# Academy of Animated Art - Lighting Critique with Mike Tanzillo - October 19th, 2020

all right hello everyone and welcome to your monday live lighting critique my name is mike tanzilla i'm one of the co-founders here at the academy of animated art and as you know every monday and friday i am going through all the submissions of our students within the last well on mondays it's an interesting one because it'll it's everything from friday night to saturday to sunday so today we have a lot of submissions so we're going to jump right into it so let me to go ahead and share my screen and we will get underway. As always, I have the, you know, we've Facebook live going on here. So I will check back occasionally into this to see if you all have any questions to make sure my microphone is turned on so that I am actually recording the audio here and you can hear me.
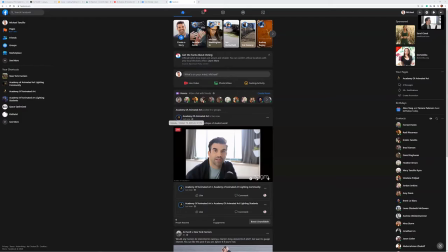So let's go ahead and get started here. So let's go ahead and share the screen and away we
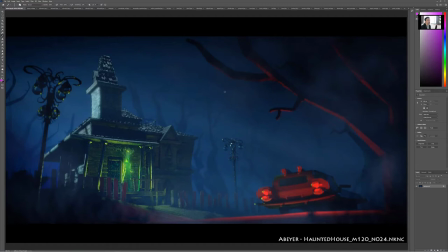go so first off we're gonna go through I'm gonna start with Aaron because I missed him on Friday
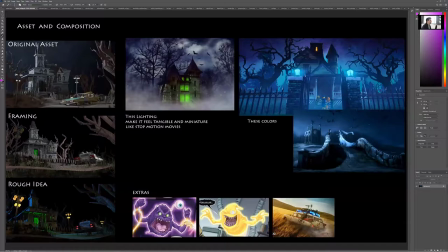and then we're gonna go to a yang glue has
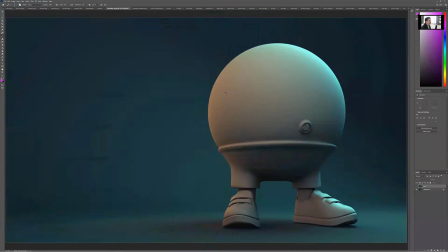a animated shot and then we have a bunch of other ton you guys we
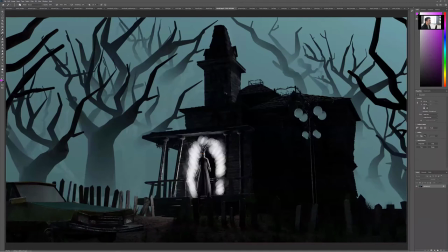have a lot of submissions today so a lot of really really cool stuff a lot of stuff ranging like the full the full spectrum so
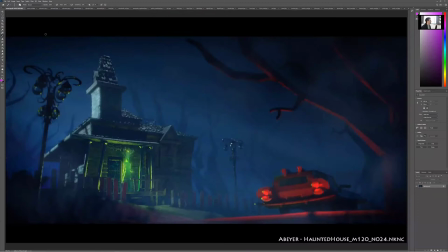actually what we're gonna do we'll do aaron's first because that's uh i promise that and then we will yeah and then i'll and then i will go through all of the actually you know we'll do that we'll do aaron's first we'll go through all of the haunted house submissions uh just
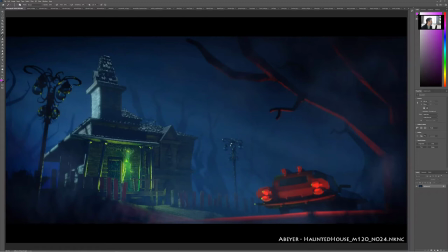so you guys can be in that headspace then we'll hop over to yang's and then we'll hit up the other submission so this again our monthly lighting challenge for this month so um aaron your latest and greatest we've got uh i like how that and i know if this is different than
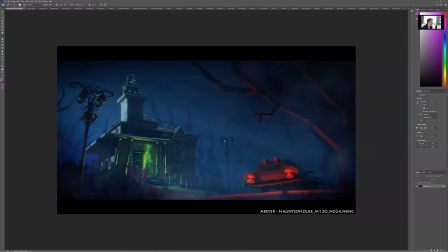before but i really like how this is like fading off now on him uh on our on the main character there in the porch i like that there's like a fading towards the bottom um it's it's almost like that this light here should get lesser as it goes down it gets like a little bit
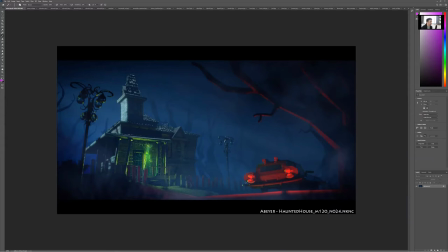of a darker green color um and so it almost feels like it should dim down a little bit and like be centered more around him um in terms of this red light i like the fact that spilling out of the ground here. That's looking really good, but the ground seems really flat. Like it seems like there's not a lot of bump or variation within that. So I would check in on that.
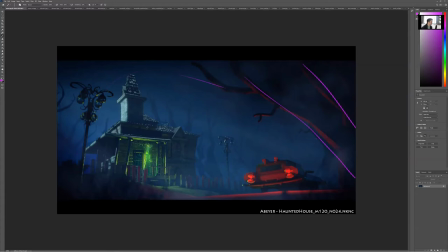I love how this is providing some framing elements around here. I'm just wondering, looking at this, I'm wondering if we couldn't play up the intensity of this to be even brighter overall like the green glow just because this moonlight is pretty
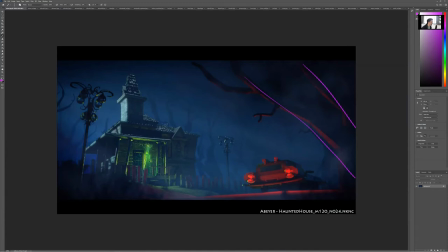powerful and it's it's almost taking it taking away from this region so i would really kind of amp this up um and maybe even tone this down slightly so yeah so i'll tone down this moonlight amp up this
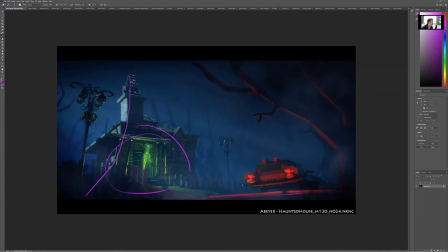the the green glowy light that's emitting around make sure you get some kind of bump map or something here on the road